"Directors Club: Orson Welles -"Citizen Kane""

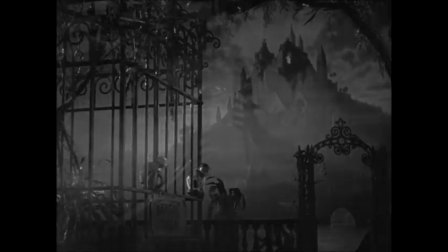241s
And just the way this is shot from its first seconds applies what you said,
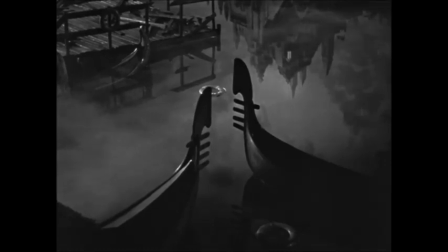248s
because it is as ominous as anything in Dracula, Frankenstein.
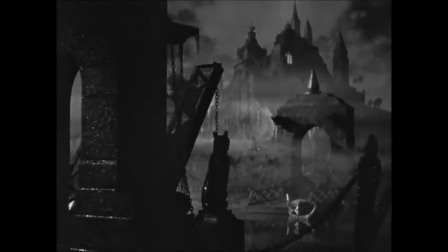255s
It is as mysterious as anything from any kind of thriller at the time.
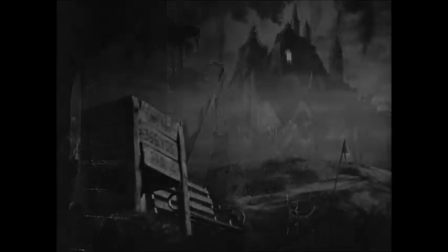262s
Then you go from that into this frantic newsreel that
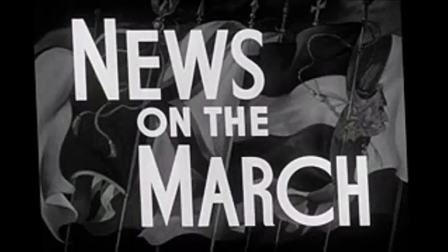269s
basically summarizes the entire film we're about to see in newsreel form and opens up this amazing structure of the film because we're
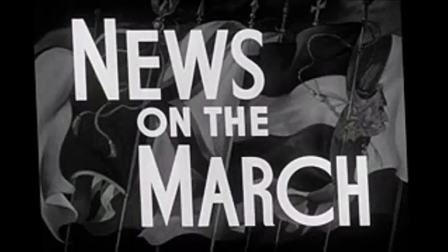284s
going to be following this News on the March reporter as he tries to find out the secret behind Kane's last words, Rosebud, and he interviews various people in his life. This structure is not only original and exciting to watch in and of itself,
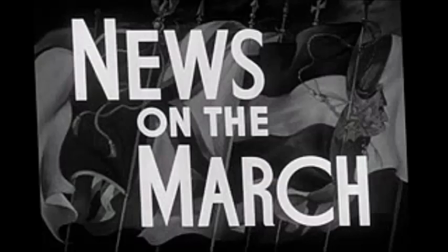303s
But it makes the film seem fresh every single time because even after you've seen it, you don't really know what's coming next because we're in the series of flashbacks within flashbacks. And that kind of structure would, again, work in a more modern, popular film, Pulp Fiction.
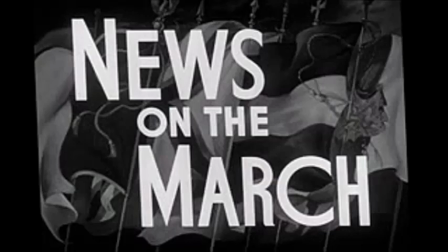323s
When you look at the contrast between the very opening section and with the newsreel footage,
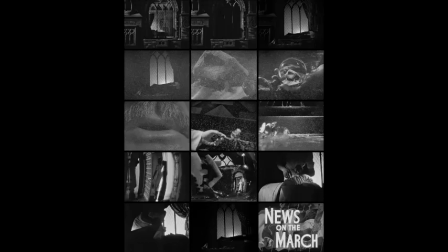330s
both of which are giving a viewpoint of the same person, but in such different ways that in fact, the movie from the very beginning almost gives you these endpoints of how are we to look at this person's life? and then when you finally get a chance to see the young cane both
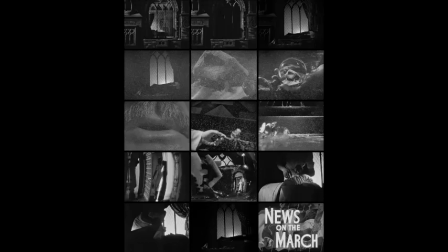348s
as a child and then as a young bright energetic or character played by orson wells you're left wondering it gets them really compelling to wonder how did a guy like that how does a child like that get to be either of those two things that we saw in the beginning right and that really
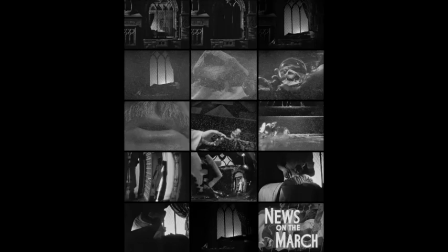368s
leads into what does wells want us to think
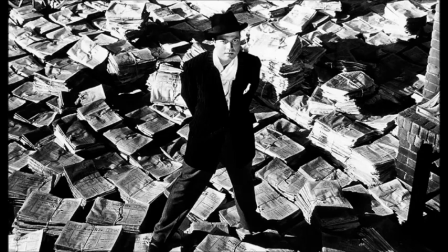372s
of Charles Foster Kane because here's a character that does some truly awful things during the course of the film and yet there's still this roguish charm about him there's still something about him that we like and and much
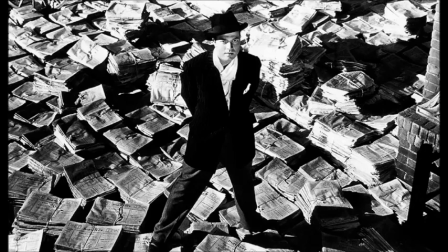391s
of that I think has to do with Wells's own innate charisma, but it also is the film's strategy to keep us kind of off balance about what we can make of this guy, where from scene to scene, depending on who's telling the story, depending on the point of his life,
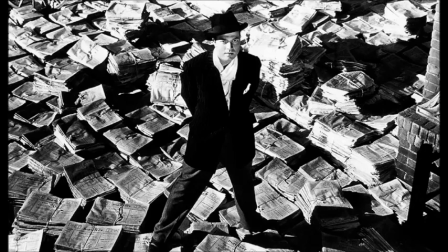410s
we may be more or less sympathetic to him. Yes, and each of the people that the reporter meets, in their own way, they wanted something out of Cain. They wanted a way of him to behave or they wanted or he inspired them
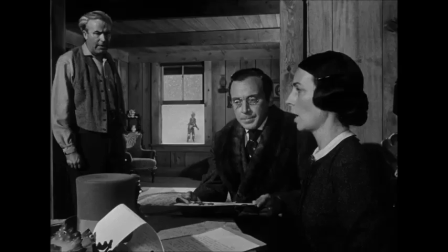427s
the guardian wanted some discipline on on him and his presentation is can't be just more stark and authoritarian the the newspaper man is inspired by his principles and so his stuff is a lot more energetic and and and
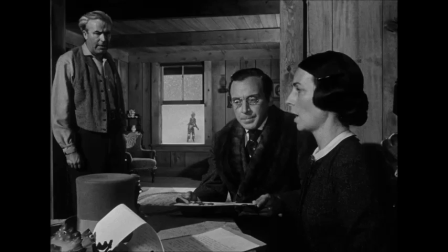443s
vibrant as a as a result. And then you have the friendship between Cain and Leland. Leland has such an awareness of both the virtues and flaws that he finds in Cain.
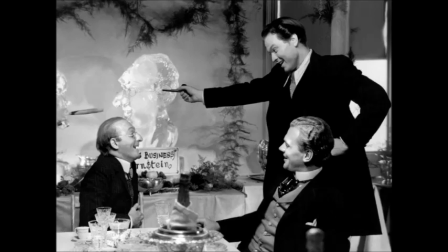458s
Right, because Everett Sloan's character, Bernstein, is much less questioning.